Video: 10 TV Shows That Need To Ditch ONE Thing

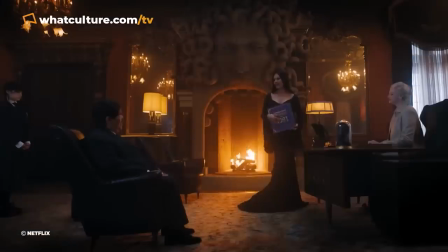(8:13)
It's clear that Wednesday's first season was crafted less for fans of the 1990s Addams Family movies and more for teens who can't get enough of Riverdale.
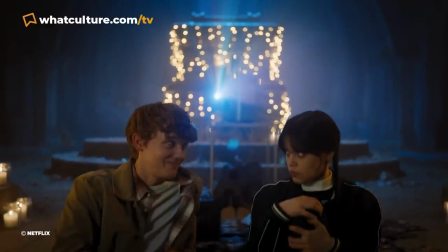(8:22)
The satirical subversiveness of the films was swapped out for a bizarrely by-the-numbers treatment aimed directly at Gen Z's lowest common denominator.
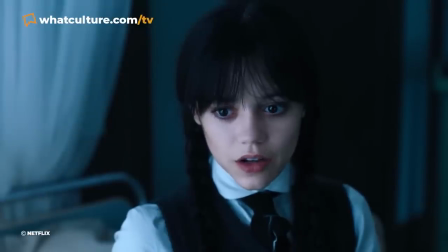(8:30)
Even Ortega herself has admitted that the first season's writing had its issues,
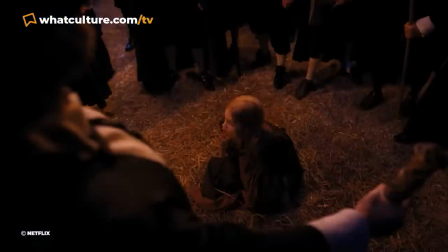(8:35)
and so hopefully season 2 might flip the balance of young adult drama and gothic gallows humour.
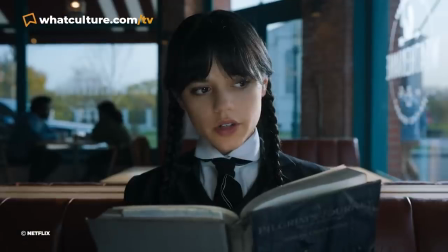(8:40)
Then again, considering how phenomenally successful season 1 was regardless,
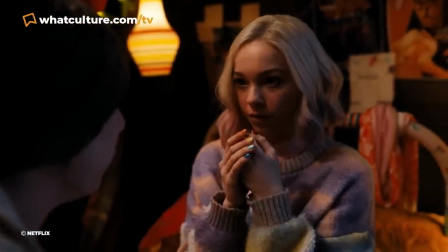(8:45)
Netflix may opt for an if it ain't broke, don't fix it approach, which would be most disappointing.
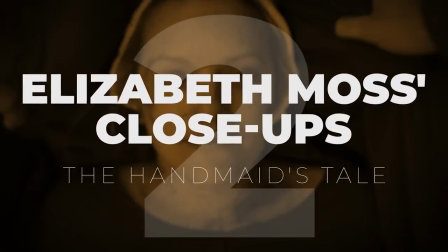(8:50)
Number 2. Elisabeth Moss's close-ups in The Handmaid's Tale.
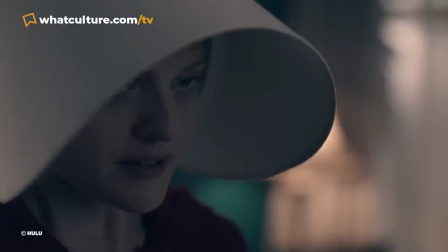(8:54)
The Handmaid's Tale is a TV show that benefits enormously from Elisabeth Moss's phenomenal performance as Offred / June.
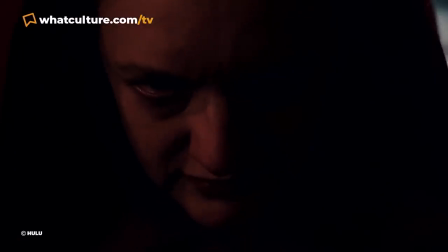(9:02)
And surely, the film's most notable stylistic trait is the pervasive use of extreme close-ups of Moss's face in basically every single episode.
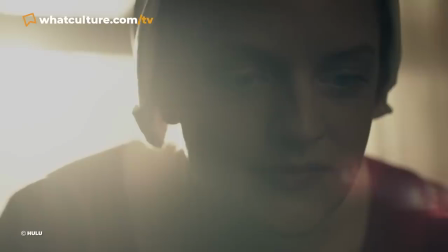(9:11)
Though the close-ups certainly put audiences right in the trenches with June for a season or two,
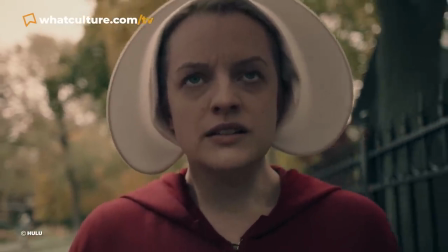(9:16)
by the time the show's third season premiered, the extensive use of close-ups had basically reached the level of self-parody.
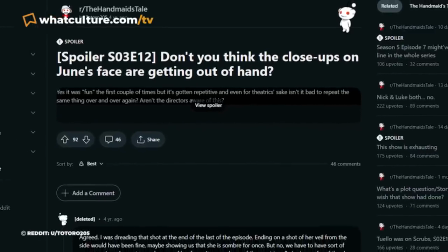(9:22)
Check any social media platform and you'll find hundreds of posts complaining about the excessive number of close-ups,
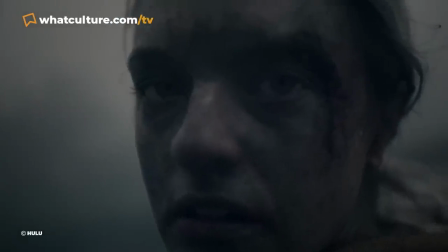(9:28)
that what was initially a sparingly deployed tactic to evoke a certain mood has been rendered unintentionally comical through its overuse.
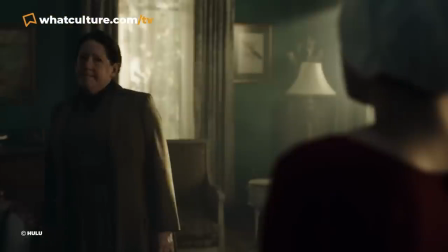(9:36)
With the show's 6th and final season currently in production,
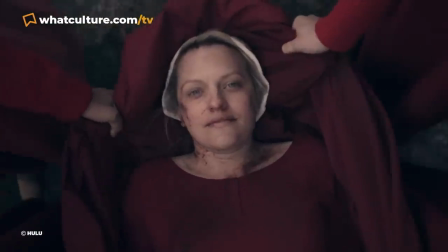(9:39)
we can only hope that they finally listen to the increasingly vocal fans and dial the close-ups back.
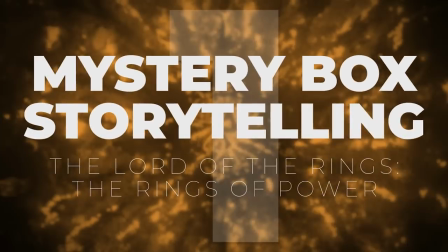(9:45)
Number 1. Mystery box storytelling in The Lord of the Rings: The Rings of Power.
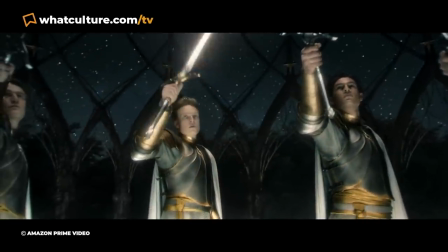(9:50)
Though The Lord of the Rings, The Rings of Power was decently received by critics, the fan response proved considerably more mixed,
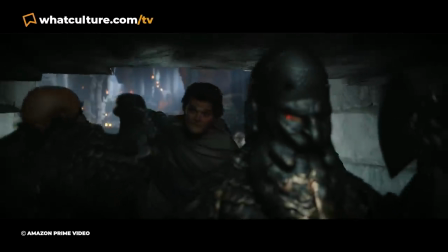(9:57)
with criticism being levelled against the dialogue, pacing, deviations from Tolkien's lore, and perhaps worst of all,
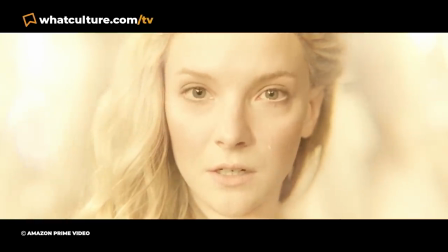(10:04)
the over-reliance on mystery box storytelling. The mystery box is a term popularised by J.J.
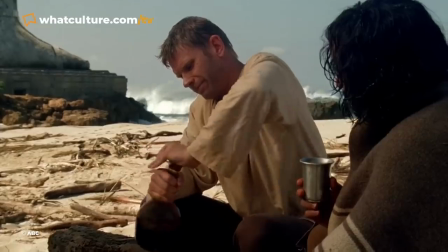(10:10)
Abrams during production of his hit TV show Lost, which featured a large cast of characters revolving around a series of interconnecting mysteries,
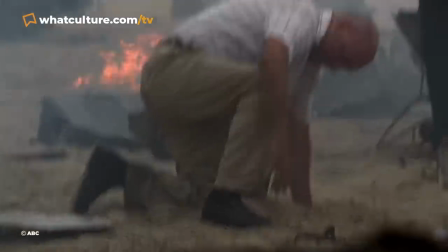(10:18)
the answers to which were slow bled over the course of a season, or even multiple seasons.
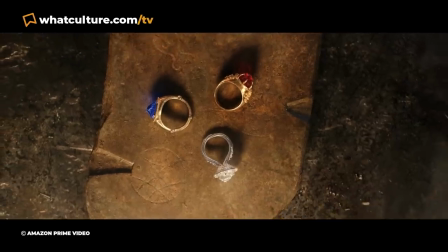(10:24)
Many have complained that The Rings of Power feels too enslaved to this method of storytelling, by establishing so many mysteries in its first season,
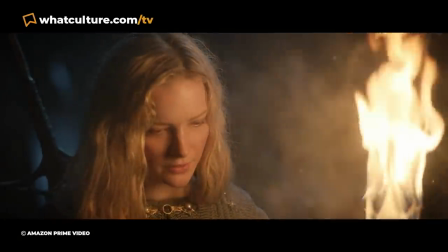(10:32)
some of which still remain up in the air, rather than simply focusing on telling a compelling narrative in its own right.
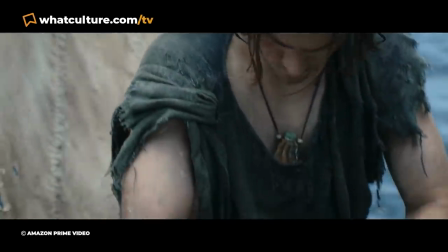(10:38)
Ultimately, Tolkien's world is mesmerizing enough that The Rings of Power really doesn't need this focus on big water cooler mysteries.
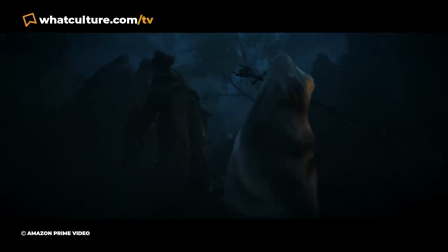(10:46)
It just needs well-drawn characters and an intriguing central conflict.
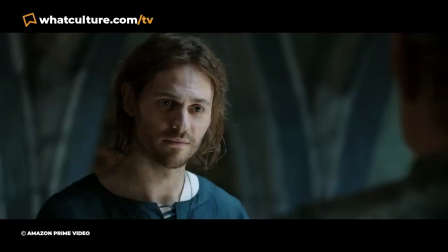(10:50)
We can only hope that season 2 might chill out with inundating the audience with dramatic enigmas and just, you know, tell a good story.
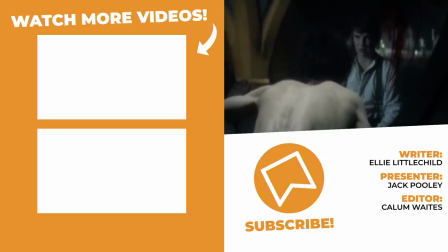(10:57)
And that concludes our list. If you think we missed any, then do let us know in the comments below.
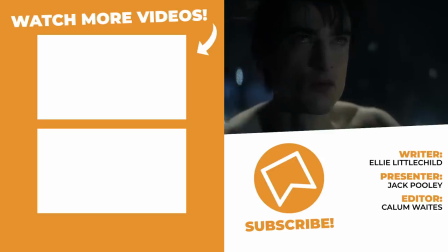(11:02)
And while you're there, don't forget to like and subscribe and tap that notification bell.
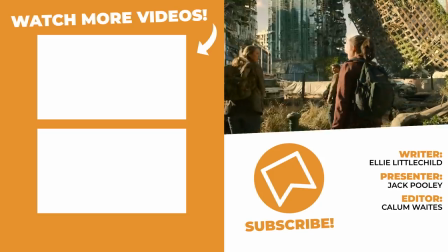(11:05)
Also, head over to Twitter and follow us there, and I can be found across various social medias just by searching Ellie Littlechild.
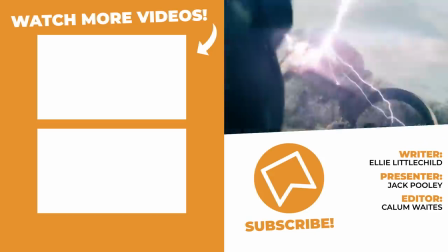(11:11)
I've been Ellie with What Culture. I hope you have a magical day, and I'll see you real soon.